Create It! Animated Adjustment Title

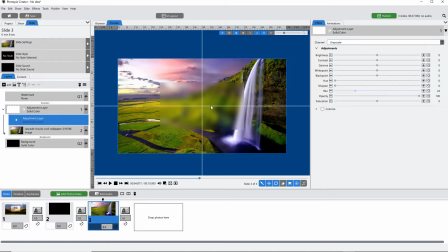251s
We're going to add black text on top of this so we need this to be kind of a light almost glassy look to it. So let's bring both the white point and black point up and this is really just a matter of preference.
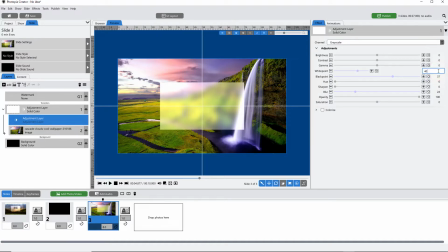263s
You can choose whatever numbers you like. I'm such a stickler for whole numbers so I'm going to make both of these 40. and that's our adjustment layer right there and of course right now
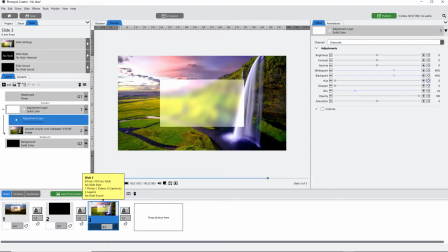280s
it's it's it's there the whole time and we don't want that we're going to animate this so
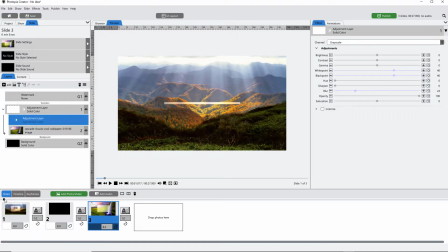285s
that it kind of grows from the center and we need to create
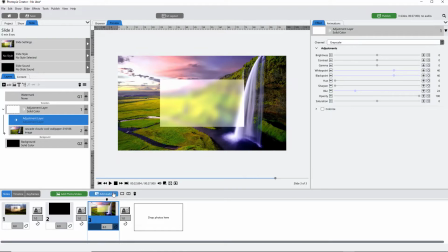291s
that animation on the main adjustment layer this solid layer so select
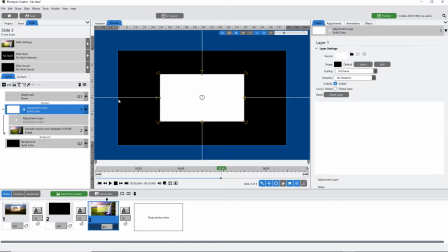296s
the solid layer not the effect part but the actual solid layer itself come into your animations tab and for both keyframes let's just check the zoom for now for both and we're going to bring this first keyframe in
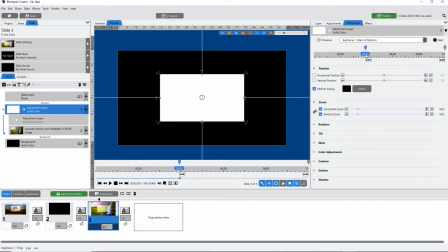312s
we can deal with better timing later for right now just scoot that in and then double click behind it to add a new keyframe and then we're going to unlock this zoom uh because we we just want to uh we just want to change the vertical zoom,
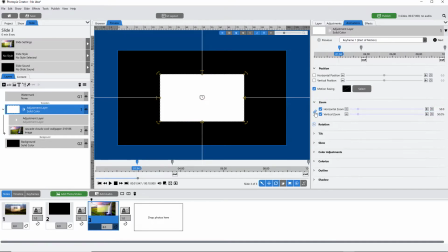327s
not the horizontal. So click on this lock icon and it should turn black. If it doesn't, you may have to scoot these for a second and then it'll turn black.
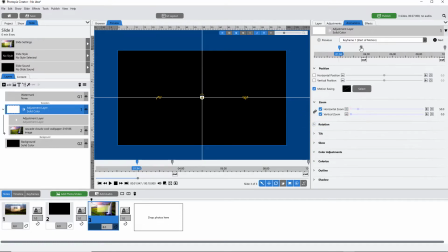336s
Bring your vertical zoom to zero and then you should see it if you scoot through here,
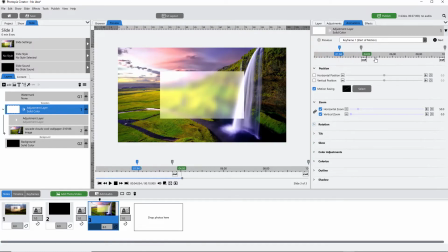343s
it grows and then stays.
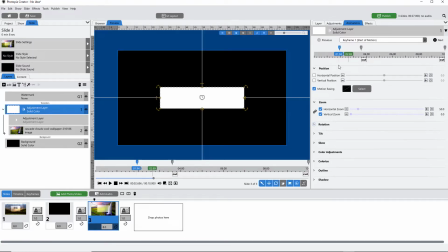346s
If you are using director, you can add a smooth motion easing to this so it doesn't pop into place but
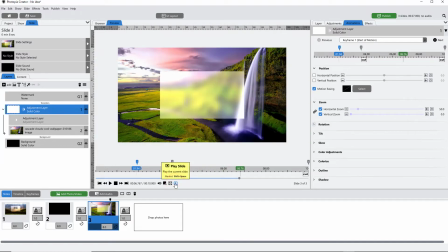356s
that's what that looks like and that's all we're going to do with our adjustment layer now we're going to add our text layers on top of that so let's add our main text
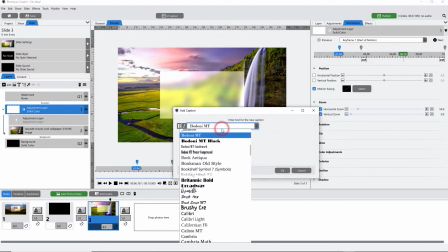364s
layer and you can just use any font that you want obviously and just add some text
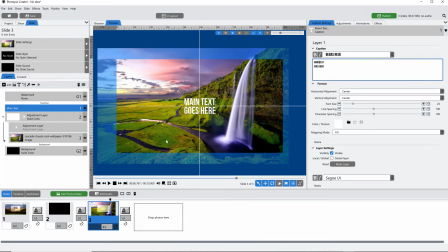371s
and since this text layer is going on a white background you'll want to make your
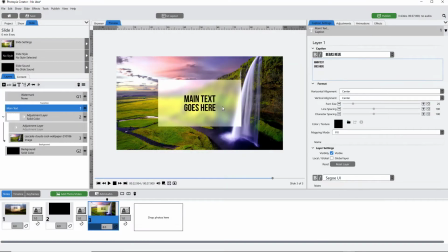378s
text color black and then I think actually I'm going to keep the font size pretty much where it is because you
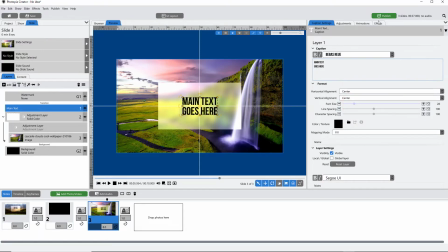385s
want to have some room but we're going to move it up and I'm not in my animations tab we're not actually animating any of these text layers so
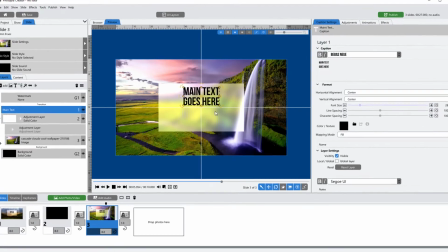393s
I'm just going to move this up to the top half of my adjustment layer and if you want to have this kind of white crosshair
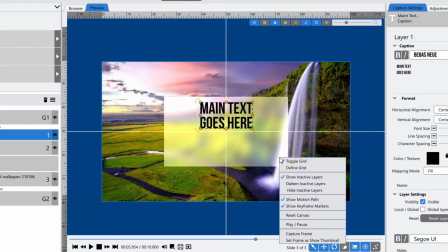400s
here so you can see where center is right click in your preview choose define grid and set this as a two by
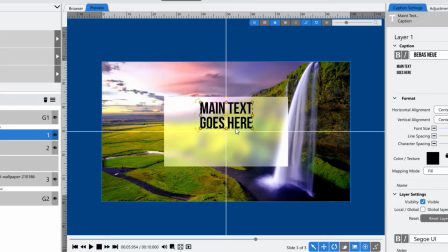408s
two and then Then you'll get that kind of crosshair which really helps you see where center is both vertically and horizontally.
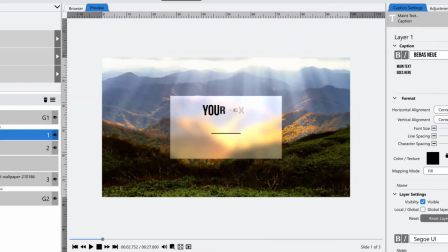415s
So let's go ahead and add our fly-in. In the original I used a fade flip.
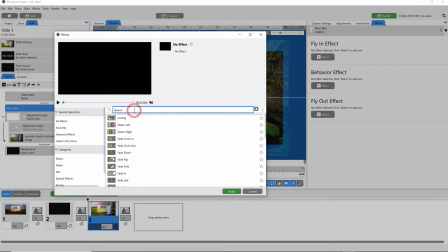421s
So let's just add a fade flip and you can just start typing in fade and there it is right there.
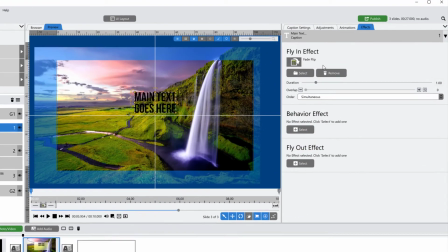431s
And once you've added a fly-in effect you get a couple of choices here.
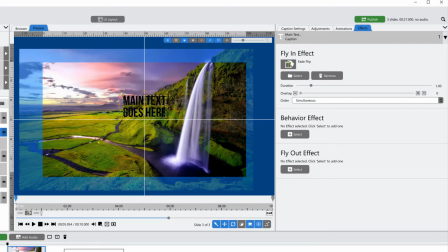435s
You can have it simultaneously, which means everything happens at once.
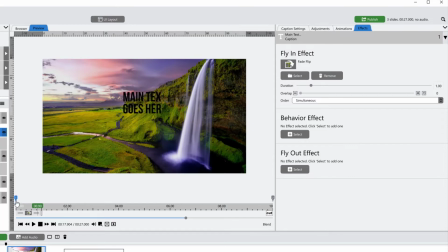441s
Let me move my keyframe in so you can really see it better.
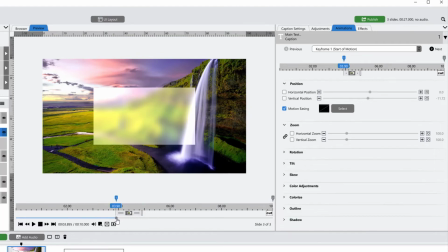446s
So if it's happening simultaneously, do you see how the top line and the bottom line all happen at the same time?
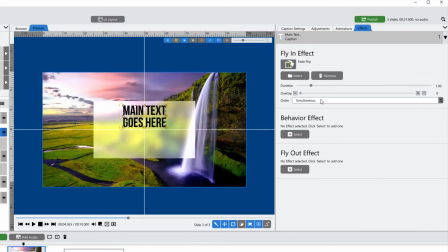452s
Well, let's change that. So instead of making this simultaneous, we're going to go left top to bottom right.
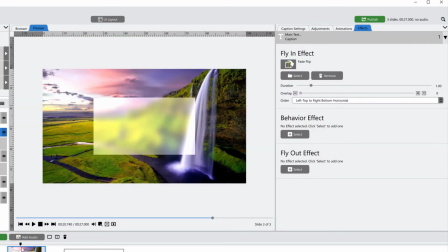459s
So now the top line comes on first and then the bottom line. And I just happen to love the overlap feature. It just makes it smoother. I'm going to make this about 20% so that like the A doesn't have to wait until the M is totally in before it starts its motion.
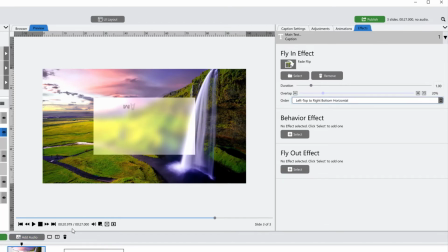478s
So overlap just makes things a little bit smoother. Duration you can either change that here or if you're in the animations tab, it's this, you can drag this out, either one.
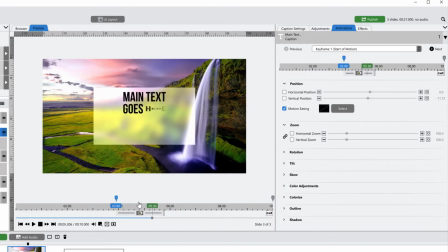488s
This is kind of more visual, so you can make it happen faster or slower just based on how far this is dragging out. And we can work on our timing here in a second.